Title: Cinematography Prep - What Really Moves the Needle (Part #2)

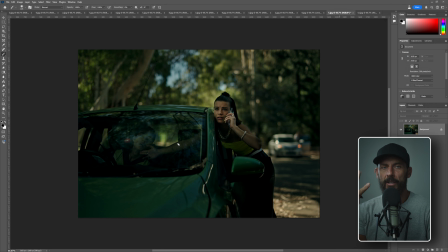248s
And why is this shot number 3, or really 4, because we shot the snorri cam shot. Why is this shot number 4 during the day? Because we see the most around the car, right? I mean, in the 239, let's see, cancel.
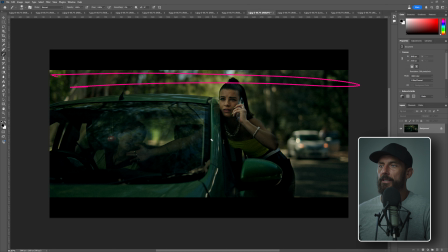263s
In the 239 version, you don't really see, we're trying not to see the sky, right? Because it's starting to get lit up like a Christmas tree, but you see how much more in the background there is highlights.
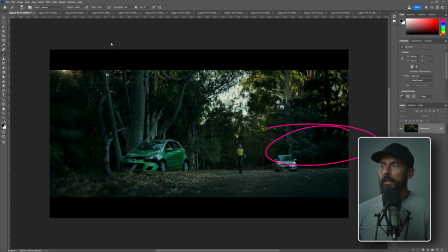272s
I mean, look at the car here versus the car there. Okay, now this is where a colorist is your best friend.
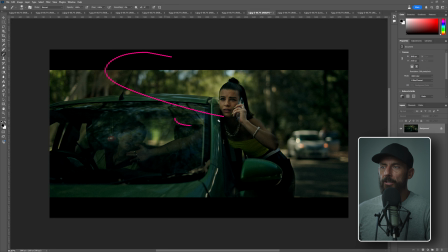280s
Still, it's the ambient levels that we're dealing with and the shape that we're able to control. We're trying to race through this as fast as we can. But this is the last shot that we really have to race for. As soon as we get this shot, okay, everybody can calm down.
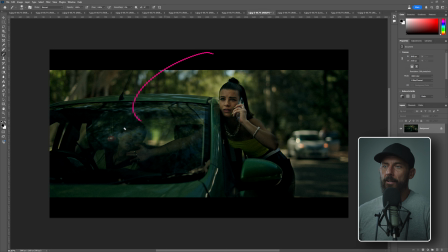294s
Like we can take things a little bit slower because then we're going to go inside the car. and inside the car is a hell of a lot easier. So we're still facing this direction. All we're doing for shape here is we're using like a 20 by 12 neg that runs down the side here to take away all this, because what happens is the sun is over here,
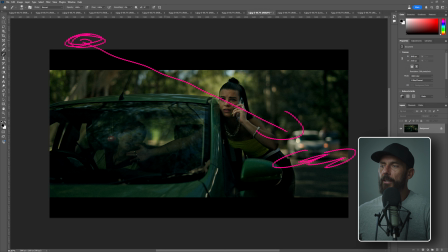313s
it goes through the trees, bounces on the road, and then lifts the ambient levels, lifts the fill. And when you lift the fill, it starts to flatten things off. And we don't want flat, right? We want shape. So you kill that with a big 20 by 12 neg running down the side.
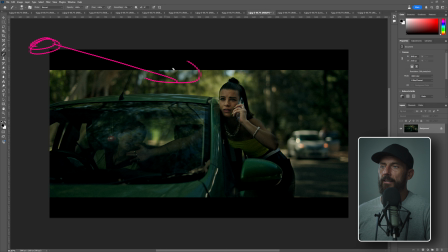331s
The problem is the sun is still sort of behind our talent here, even though it's dappled and it's coming through the trees and it's a little bit higher than it was before. It's still coming from behind, which means there's no level on this lady's face. So how do you get over that?
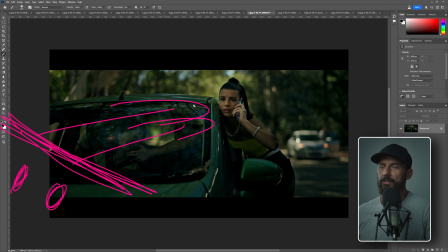346s
Well, we've got a 6x6 with two, I think it was two vortexes, might have been two sky panels, something coming through over here, lighting her up, and you can actually see it. That is the eye light there in her eyes. So is it slightly unrealistic? Like, did we probably overcook the level too much for where it was sitting before? Yeah, maybe.
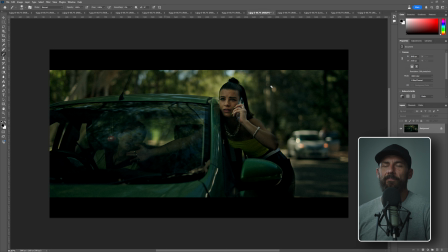365s
But this looks better than flat. I don't want flat. I still want it to be realistic. And then it comes down to, you know, do you get the color temperature right with the ambient that was there before? These are questions for later on. It's more like, can we get any shape in here? And the question is, yes, we can get shape,
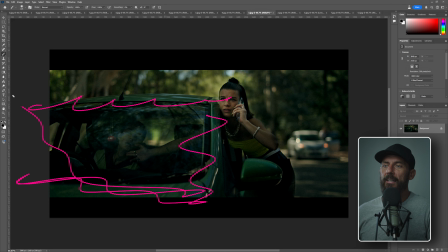381s
but I'm going to use everything that I can in the frame to try and block the background.
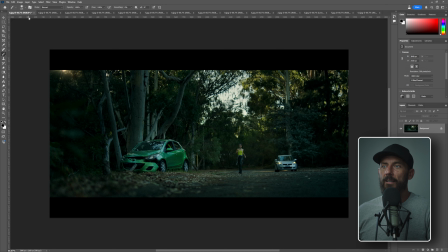388s
Because the background now, I can't control, right? It's not down like this. It's lit up. And lit up is not good because I want to keep the continuity going because this is all supposed to be happening in real time. Again, if it's a montage ad,
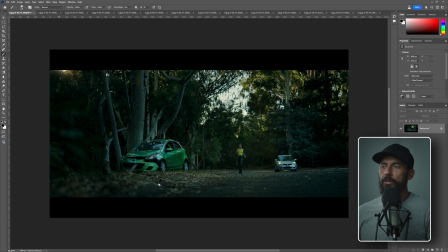402s
we would have got here, I don't know, pre-sun coming above the horizon, right? Where you just have giant softbox in the sky and it's really down. Like we could have pulled that off if this was just one shot. But the fact that we have to keep it going for 10 hours means this is going to be no bueno.
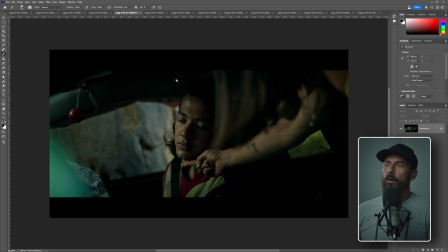420s
Okay, from there, we go into the car, right? Now, let's say this is 11 o'clock in the morning. Now, we're looking at this tree. Whereas if we go back to our location, you'll remember, let's come up here.
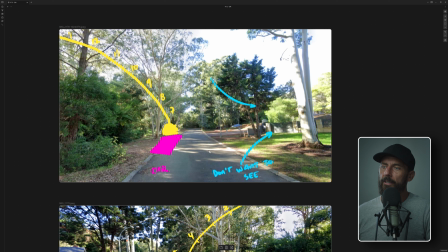434s
This is our tree. Now, imagine the camera is pointing in the road, is pointing this way, right at the tree. And it's now 11 o'clock. So the tree is backlit and all of this shrubs here, the sun is low enough in the sky to make this very, very dark to camera.
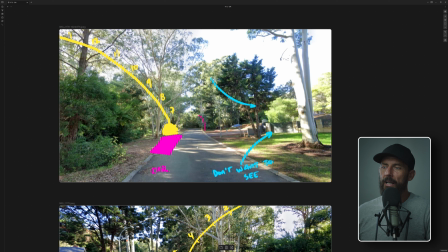451s
Dark to camera is exactly what we want because behind camera, we have our 20 by 12 neg. And above the car, we have our 12 by 12 neg. So we've got neg everywhere to take out the ambient.
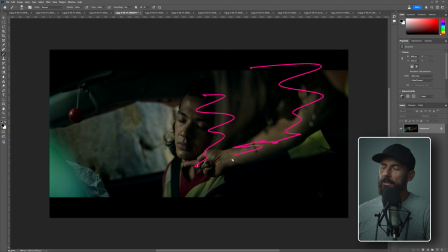463s
So all of this darkness, this would not be possible if we weren't taking away all the level with neg down here. The tree, again, not getting lit up. Also, the frame, that the size of the lens that we're choosing here, I think this is either the 100 or the 135, or the 107, sorry, we shot on tribes.
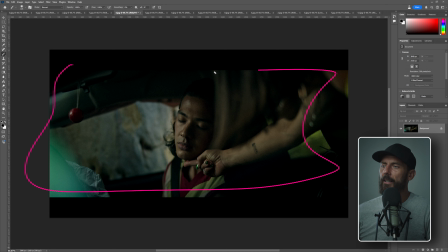482s
So either a 107 or a 77, probably a 77 looking at it. We want to compress that space as much as possible because if you just look, like even here, you can start to see in the background that light is leaking through a little bit and we don't want any of that leak.